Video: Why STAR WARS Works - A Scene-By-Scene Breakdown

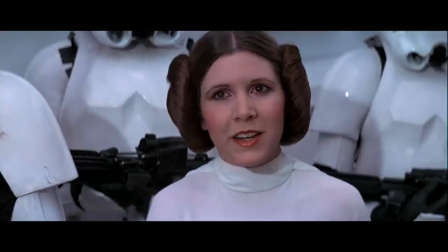Meanwhile, she's denying and lying, trying to buy her droids more time. Believe it or not, this is the core of drama.
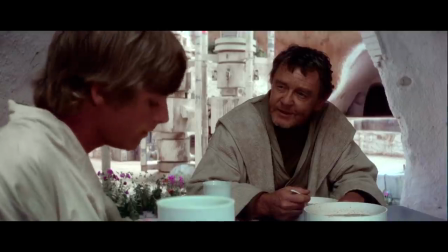Most of the scenes in this movie are just someone trying to convince someone else to do something they don't want to do. I can't tell you how much this is the backbone of so many good stories. It's why every legal show or chamber drama works on TV.
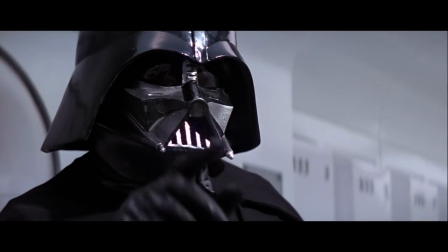It's also why suspense and popcorn movies work. But in this scene, Leia isn't gonna budge, so Vader just has her taken away.
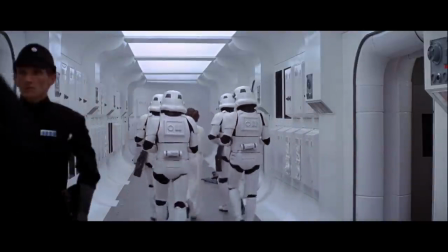Now this is what we call a moment of dramatic impasse.
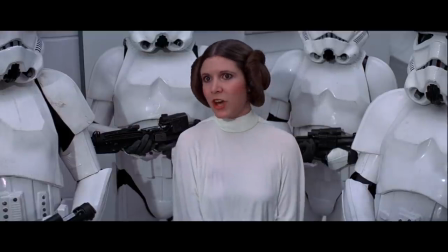It's where two characters reach a state of disagreement, and thus one character is gonna move on and try and solve it another way. Now something to be aware of is that if you have way too many moments of dramatic impasse,
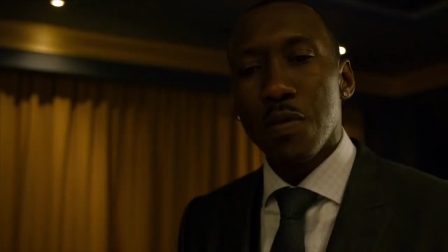it creates a grating feeling because it means you're just playing the same conflict over and over and over again without any real change.
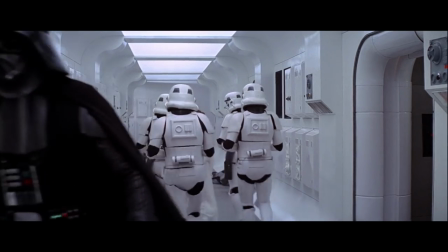Now, the scene could have ended there, but it's going to actually follow up on the conflict to further the audience's understanding of the situation.
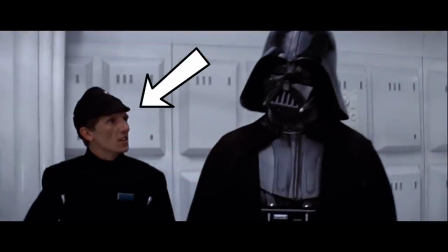This arguing officer lays out the idea that the Empire is currently doing things that could have grave consequences.
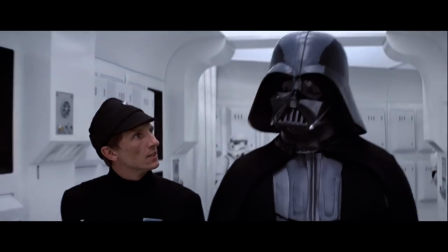Word of this gets out. It could generate sympathy for the rebellion in the Senate.
He also lays out the Empire's understanding of her commitment to the rebellion.
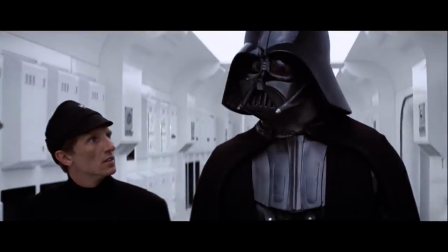She'll die before she'll tell you anything.
But Vader's not worried, which just shows his character's hubris.
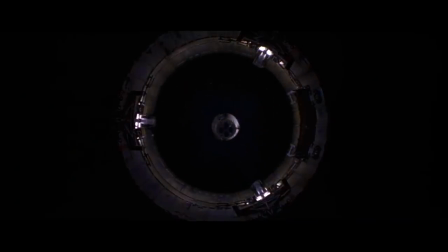Leave that to me.
And when he learns that an escape pod has been jettisoned, he realizes she must have hidden the plans inside.
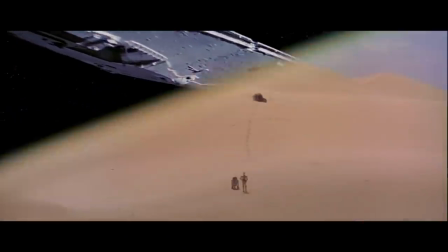And thus, he has a new target. We therefore transition right back to our plans, aka the droids themselves. But now, we know someone is also hot on their trail. Now this may seem inconsequential, but we actually get two important beats in this scene.
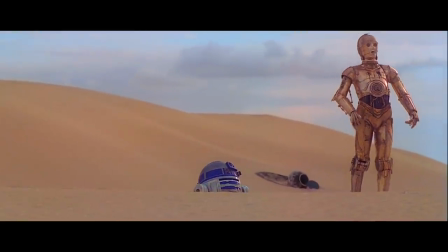First is C-3PO's characterization. At this point, we get his general ethos and sense of self-pity.
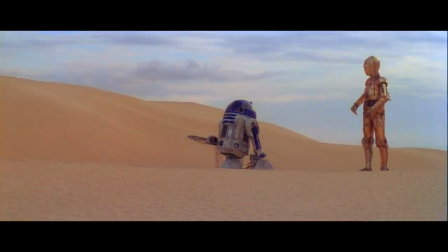Meanwhile, R2's determined to go off on his mission, certain of himself, and heading towards a literal rocky place.
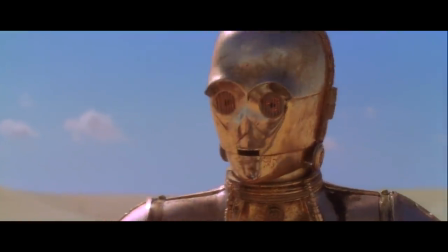But C-3PO is mad at R2. He's mad at him for the whole damn situation. He's fed up.
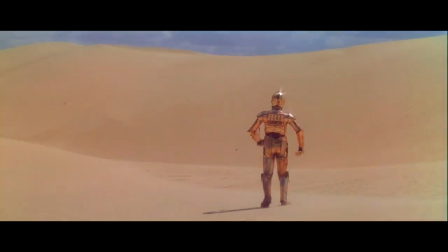So he decides to split up and go off the way he wants to. Again, we've already changed the nature of the conflict and alliances.
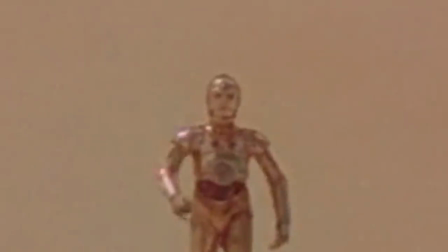But oh no, C-3PO realizes his decision immediately sucks. He doesn't take it well.
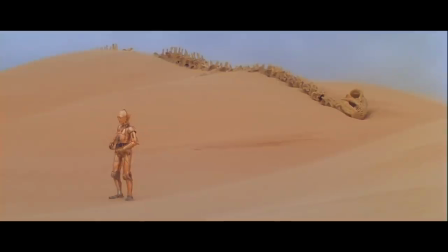That malfunctioning little twerp, this is all his fault.
Which is also something R2 didn't actually do.
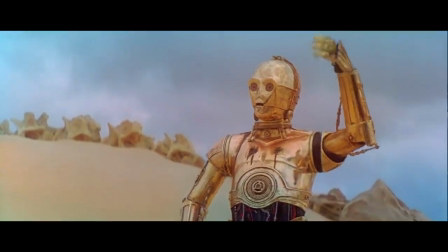But there's not much time for moping, because hey!
A transport! I'm saved!
Meanwhile, R2's decision does actually seem like the wrong one.
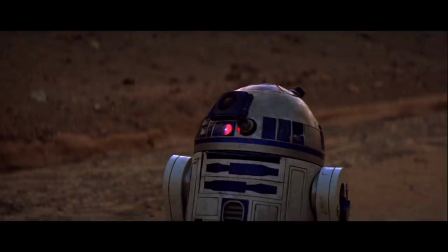There's this scary tone that creeps in, and there's a real Lost in the Woods vibe. Maybe 3PO was right, we wonder.
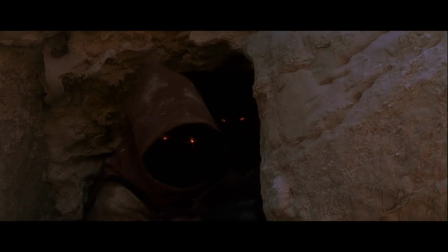The little yellow-eyed creatures stalk him, and it's like a horror movie. Then they jump out and get him!
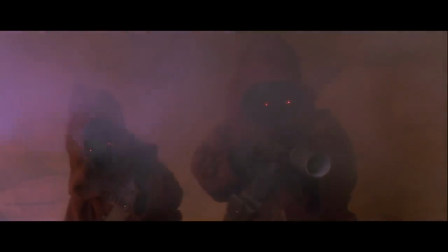Oh no! Then the scene does a really interesting thing. It completely changes tone.
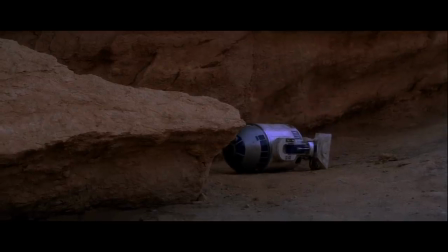First with R2's reaction. But then note the way the scene suddenly feels lighter and sillier, especially with the music.
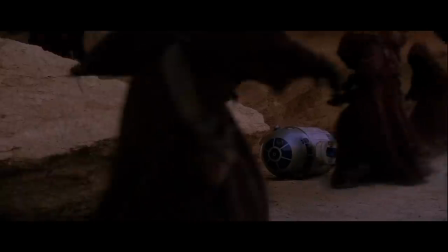With that moment, we realize these little goofy guys are really just capturing him.
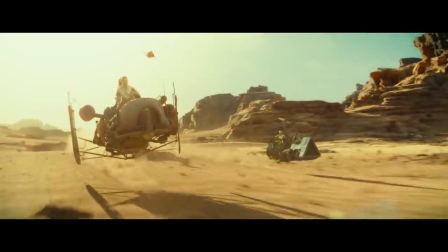These sorts of tonal changes are actually important in storytelling, because you don't want to hit the audience with the same constant feeling over and over again.
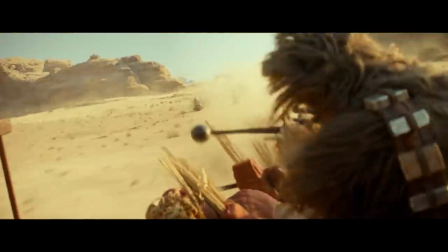You can't just have everything in a tense rush as people crack whys and run across the screen.
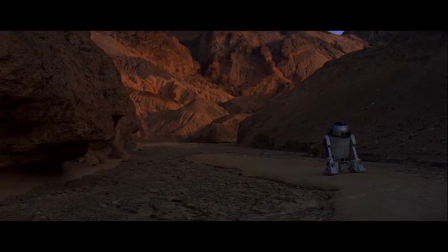You want them to go through feelings that really change. More importantly, you want the audience to feel what the characters are feeling.
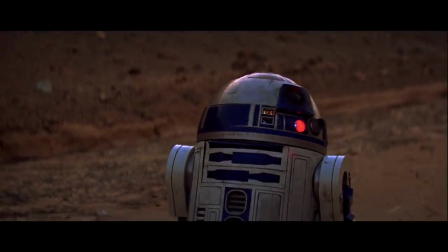So even in these short scenes, you're changing what the audience is feeling. There are these positive and negative exchanges that guide the emotion of the story.
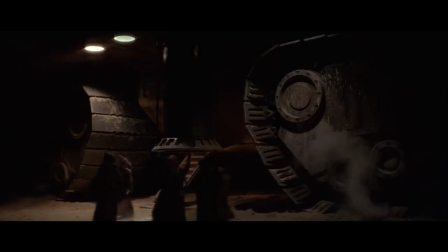And even with that, the emotion of the story changes yet again.
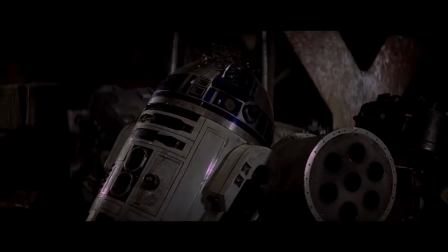R2 is dropped into what feels like robot purgatory, an island of misfit droids, all lost and alone.
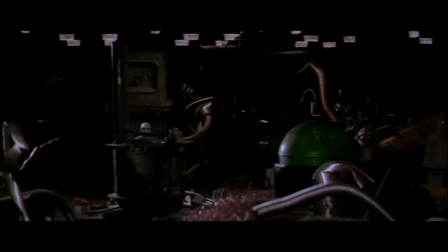I love how little about this scene is actually explained, because we don't need to explain it.
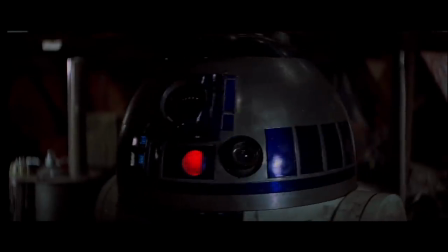It's better if we don't. We just have to feel what R2 feels, and then the feeling changes again.
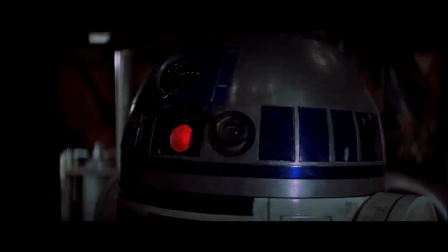Because 3PO is here, and they're just so happy to see each other again.
R2-D2, it is you! It is you!
Now you may wonder, what's the point of this? They separate and get back together in like two minutes of screen time.